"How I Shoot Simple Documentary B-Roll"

So we are back right now, Greg and Dana's house, and we're still working on the Crone documentary.
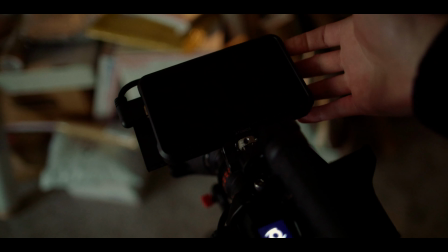(0:16)
This is some of the last stuff that we have to shoot while we're out here in the Ohio area near Cincinnati,
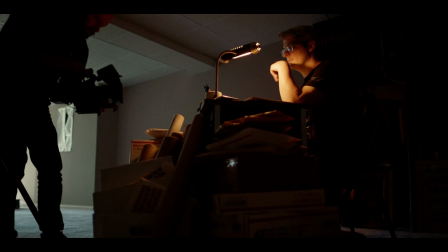(0:22)
trying to finish up the stuff that we need to shoot with Greg and Dana. What we're here shooting right now is a little bit of B-roll for the documentary.
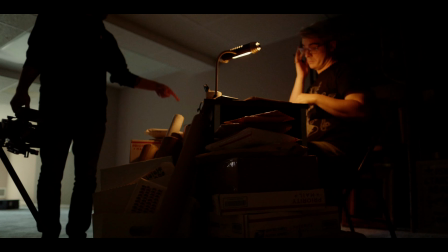(0:29)
And so we need some footage of Greg kind of doing his thing, kind of doing his job. We've got some really gorgeous B-roll footage of Strand when we introduce him, Tyler Strand. And then Dana as well, we shot earlier where she was actually out in the back, and we got some really cool stuff of her kind of practicing her witchcraft. So today we need some shots for Greg for his introduction, and so we're shooting it down at the basement here. And so what I want to do is take you guys through it with the premise of just like, we need some footage of Greg doing his thing. We want it to look pretty. Where's my head at? What's my thought process? How do I get those shots?
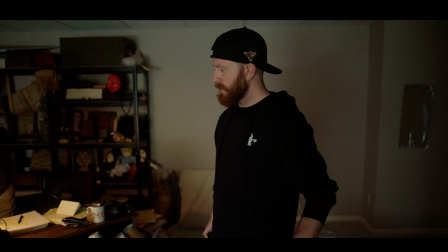(1:04)
So the first thing that I'm doing right now is we're basically just kind of ironing out the details and getting an idea of the shots.
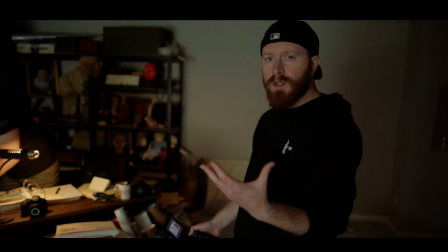(1:10)
If you're shooting a scene like this, one of the things that you really want to focus on is getting a variety of different shots.
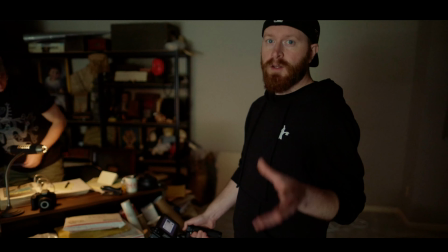(1:16)
And the most simple way that you can do that is just think right off the bat, you want wide, medium, and close-up shots and a variety thereof.
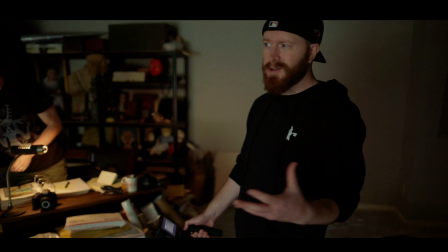(1:23)
And that's going to give you enough coverage to help get the audience to understand what the scene is, where it's taking place.
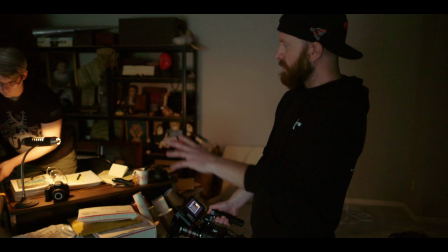(1:29)
And so the first thing that I'll do is I'll kind of start to look at the lighting and how it's reading on the camera.
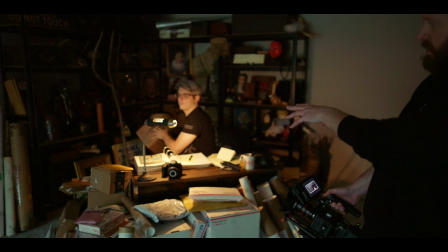(1:35)
In this particular instance, we're being lit with a single source here, this lamp, and we also have a lot of light coming in through the window outside.
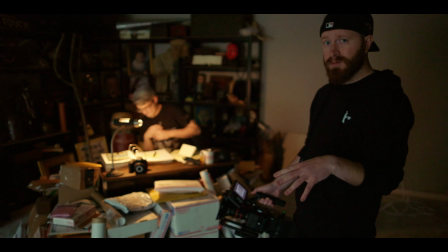(1:43)
I like to strip down the lighting to be as simple as possible when I start shooting at a place that could have a lot of practical lights.
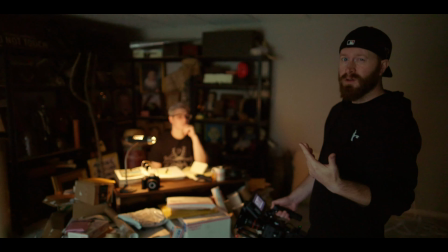(1:50)
We have overhead lights down here, but we don't want to turn those on because they're kind of boring and flat.
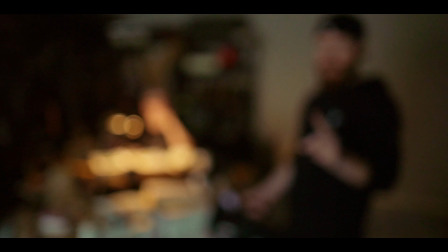(1:55)
So whenever possible, I like to try to shoot with just one single light source because that's going to create the most interesting kind of shadows on your subject's face.
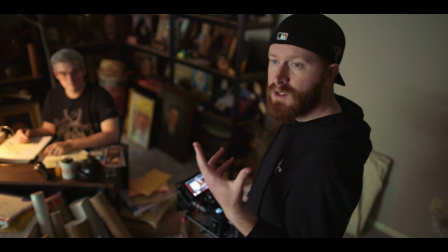(2:04)
And one of the tricks is you want to shoot with the light on the far side of your subject's face.
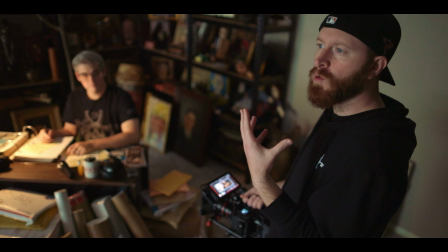(2:09)
This is the most interesting for more dramatic type footage.
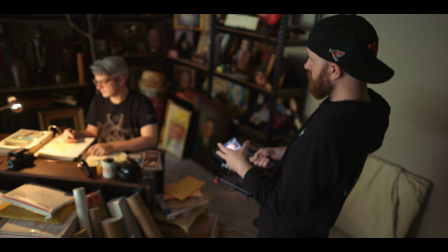(2:12)
And so you want to get the light on the opposite side of your subject so that you're getting this nice little light wrap coming around the side and you're shooting into the shadow side.
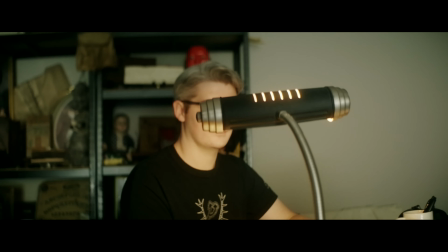(2:21)
If you shoot on the other side of the face like this, it's a much more flat image.
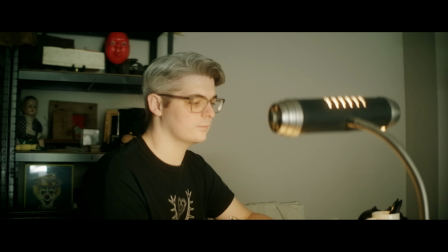(2:27)
There's not a lot of depth or a lot of mood or drama right here. As you can see, his face is just being lit evenly.
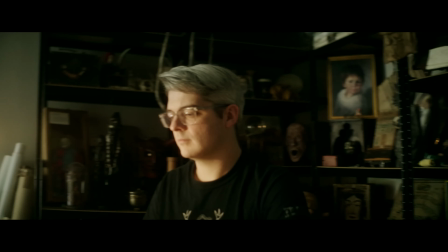(2:34)
But when we move over to this other side, this is a much more interesting,
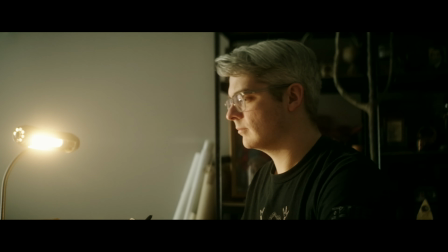(2:38)
kind of moodier type shot where the shadows are on his side of the face.
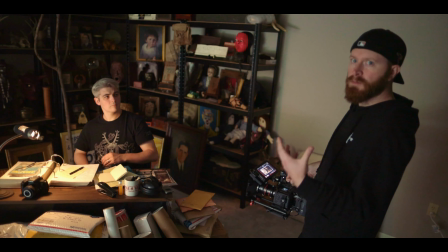(2:43)
And so in that regard, I'm just kind of looking at composition, where the light placement is, what the background is, how the light is falling on the subject, and how we can make that look good. All right, so then one of the things that I like to do is just kind of have my subject doing something natural and kind of normal, and I like to just let them do their thing for a little while I'm composing my shot and trying to figure it out. I'm a very naturalistic type shooter in that regard, and I like to spend time looking at the shot and looking at my framing and just letting them do their thing rather than have them sit there waiting for some sort of direction. I find it looks the most natural and it's the easiest to just shoot around while I start to do my thing. So I'm going to start out with kind of some wide shots. I'm going to look at some textures, and I'm going to start punching in on Greg here and moving around him.
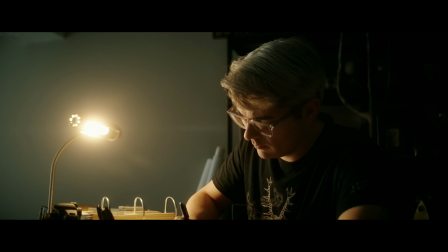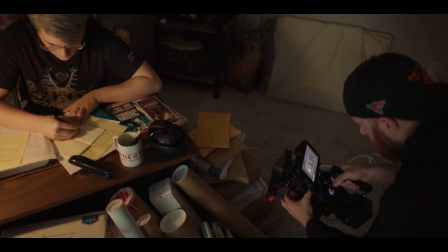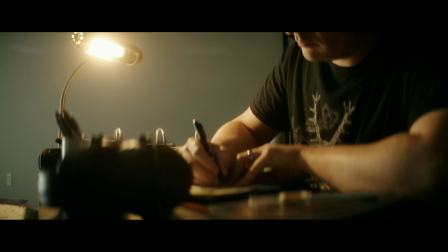(3:40)
One of the things that's most important too is getting a lot of depth in your image.
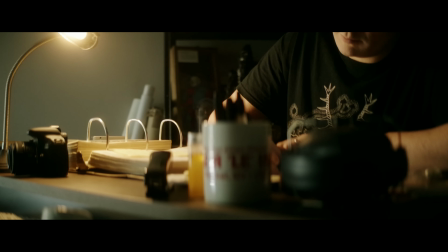(3:44)
Just a simple image of like somebody standing right against a white wall isn't very interesting. It's a very flat image. So the same way that we want that light to kind of come around and wrap from the far side of the face, we want depth in all aspects of the shot.
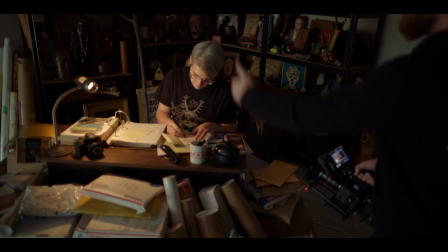(3:56)
So this is a great setup because we've got a lot of stuff in the foreground, we have our subject in the midground, and we have interesting stuff in the background.
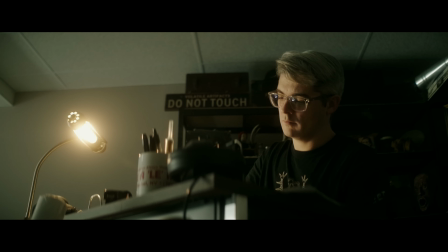(4:03)
So I like to shoot really shallow on the lens, pretty wide open, so we get a nice blurry separation between our subject and these different elements.
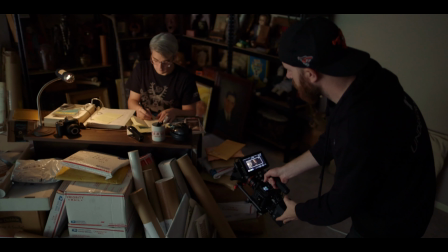(4:11)
And then I like to frame it kind of low so we can get a lot of those foreground elements in the shot with Greg here.
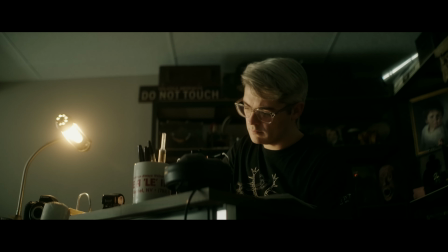(4:18)
And so that's why I'm kind of shooting low so we can get these desk elements and some of these packages in the foreground of the shot.
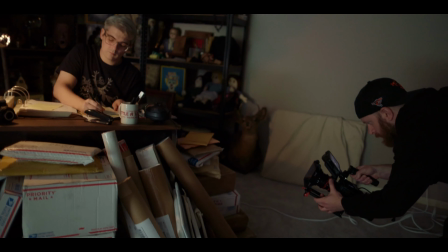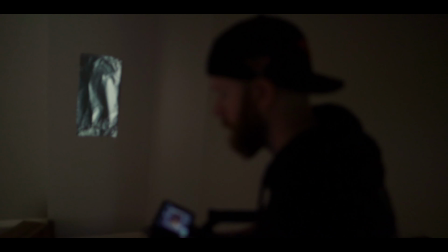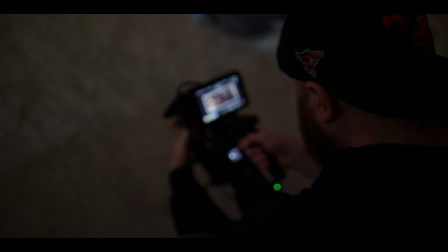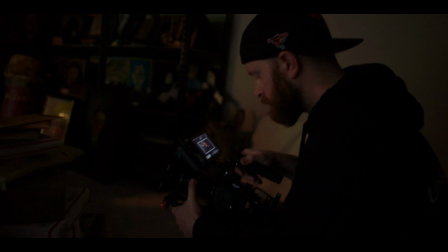(4:43)
Now that we've gotten some medium shots of Greg, a wide shot of Greg, now in my brain I'm kind of like, what's he doing here at this desk?
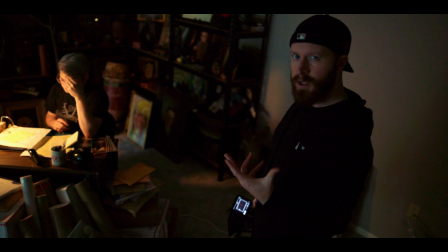(4:49)
What's he working on? So we're gonna kind of get closer and we're gonna punch in on a little bit more to understand what it is that he's doing in the scene.
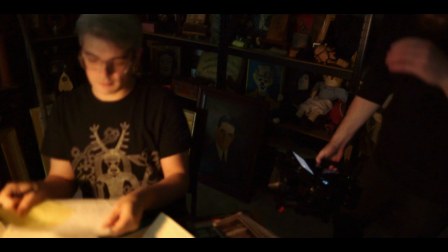(4:55)
These are the letters and stuff. Object letters. Yeah, these are actual letters that were sent to us in some of these packages.
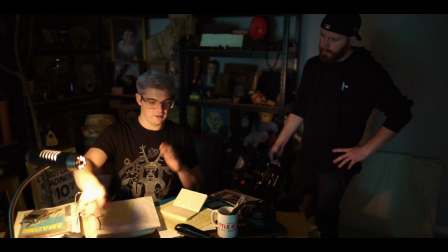(5:02)
Trying to write some notes like we typically do. I've got my camera here so that I can take photos of stuff as I open packages.
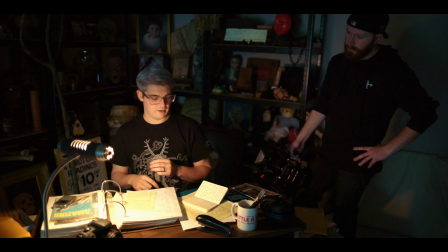(5:09)
This is pretty much how it happens when we get stuff.
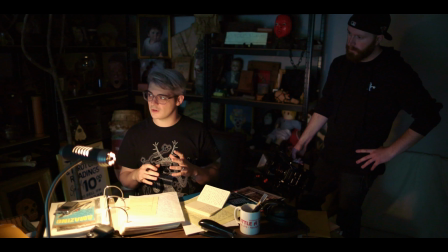(5:14)
We're in the middle of a move right now, so we had to set up a makeshift office.
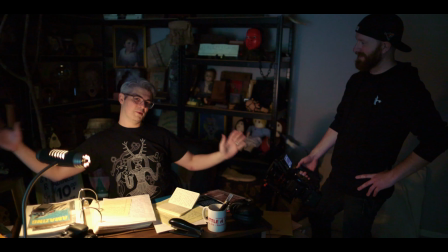(5:20)
This is gonna look a little bit different when it's finished, but this is pretty much how it'll go.
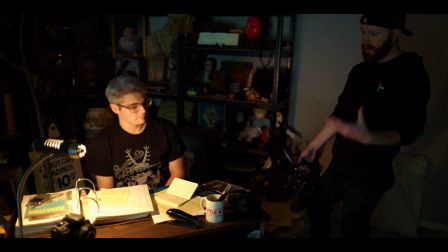(5:25)
Let's have you opening some packages here. I think Yeah. that, and then if you're taking notes and stuff on it, we kind of see Yeah. what it is.
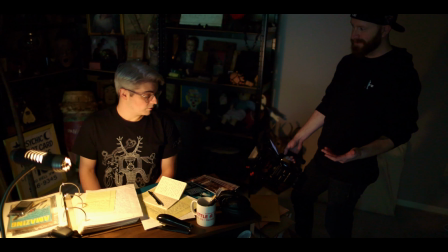(5:33)
And we don't know what's in these packages either right now, so. No, these are all actual packages.
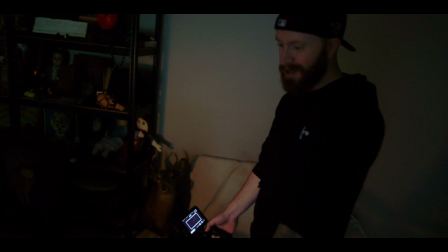(5:40)
This is all genuine. These aren't props. Like, this is all Yeah. genuinely how much stuff you guys have gotten, what, in the last couple months?
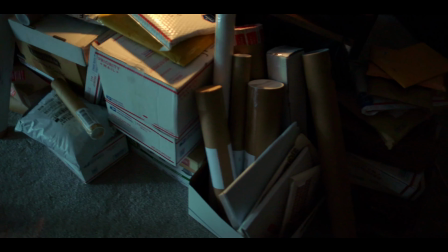(5:46)
Yeah, I'd say this stuff from the last 6 to 8 weeks, probably.
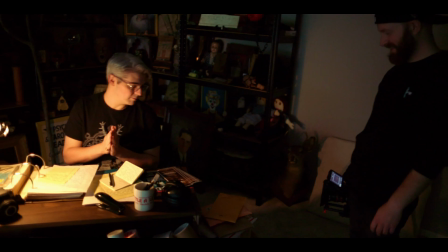(5:54)
Crazy. So some of it, I mean, most of it is not going to be haunted.
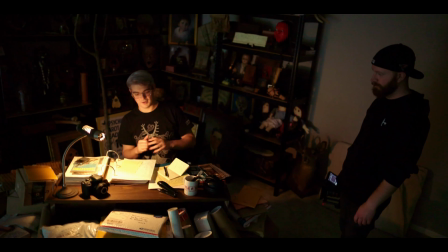(5:57)
A lot of it was just museum artifacts, but I think there are a few allegedly haunted items.
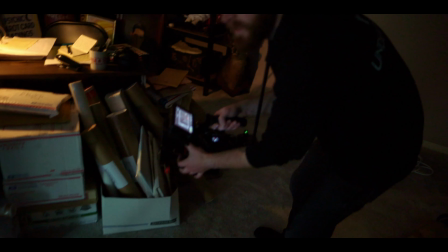(6:07)
So this one. So Greg's doing stuff right now, and I just saw that, and I was like, that's a good moment that's happening.
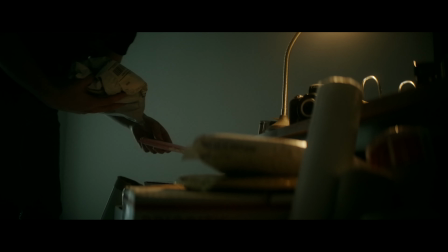(6:14)
So I'm just gonna shoot him as he looks through some of these objects.
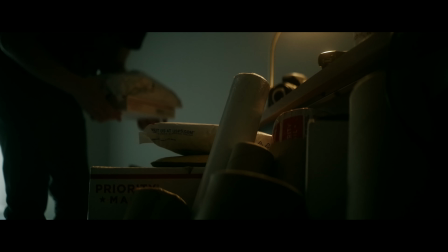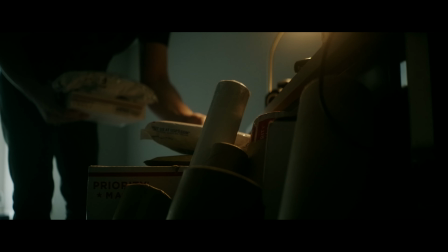(6:27)
I like to shoot at interesting angles, so I like to shoot really down low,
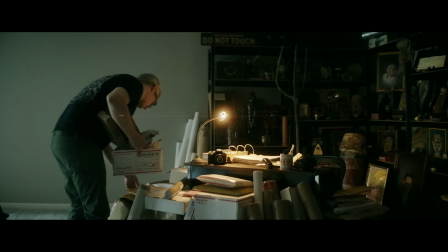(6:31)
because I find in a lot of reality TV shows and stuff, the camera's always at eye level.
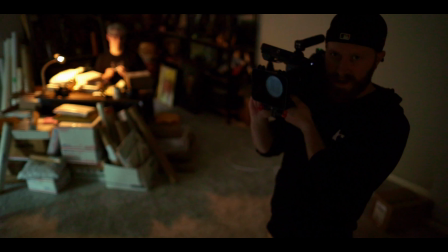(6:36)
And I feel like you're really used to seeing the world at eye level, and that's not a very interesting angle for me.
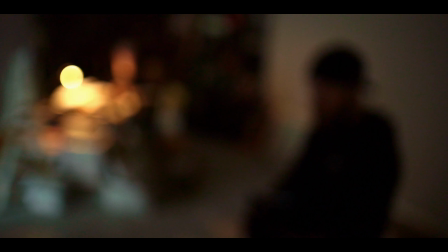(6:41)
So I love to cradle the camera down at waist level and shoot up a little bit, because it makes an interesting angle on the scene that's unfolding.
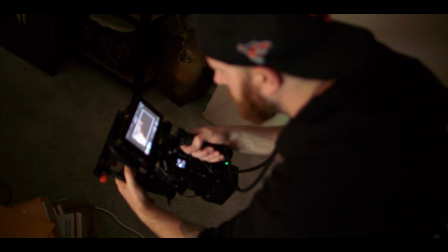(6:48)
Now sometimes it's not always the most flattering to shoot, up at somebody's chin that way, so you have to be selective about when you use it.
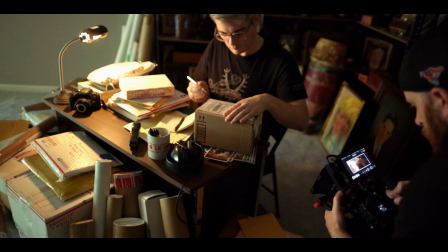(6:56)
But it's really cool to like get interesting angles on a scene that you might normally just see standing looking at him.
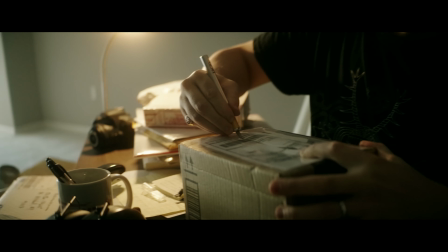(7:03)
I don't like that. So shooting low, moving high, there's a lot of different ways to get interesting shots.
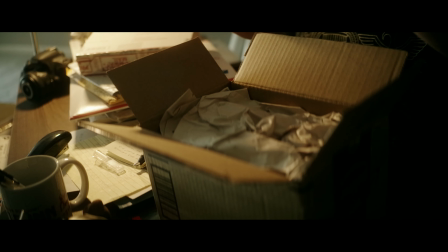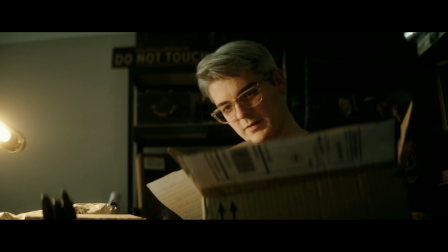(7:15)
So at this point, I've been getting a lot of handheld shots, and I thought it might be kind of nice to get a little bit of stable, locked off shots.
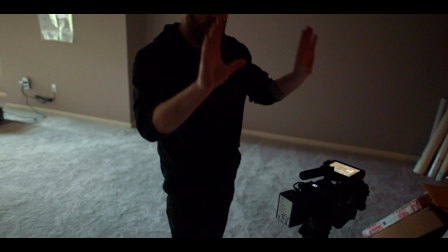(7:23)
Shots like this could be kind of fun because when they're really stable, symmetry gets to be more fun.
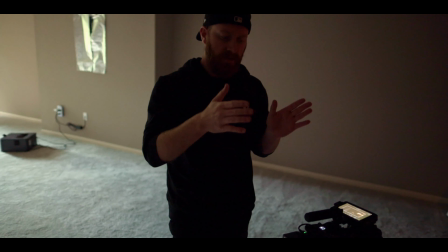(7:28)
I feel like handheld asymmetry, rule of thirds is cool. Locked off tripod, I feel like there's more room to just like really hold on a symmetrical shot.
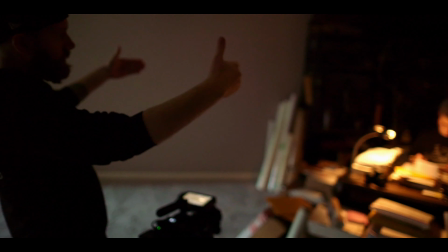(7:37)
And so we've got this desk in the middle with these leading lines going towards the middle of the frame, and Greg sitting there.
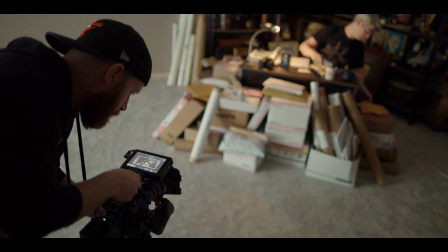(7:43)
Could be a cool opportunity to get a really symmetrical kind of establishing shot of Greg here.
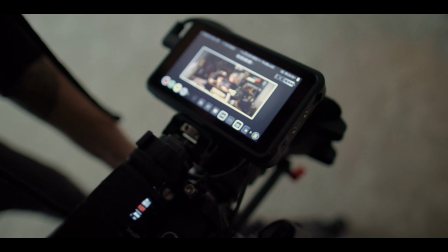(7:49)
So we're gonna switch over to sticks.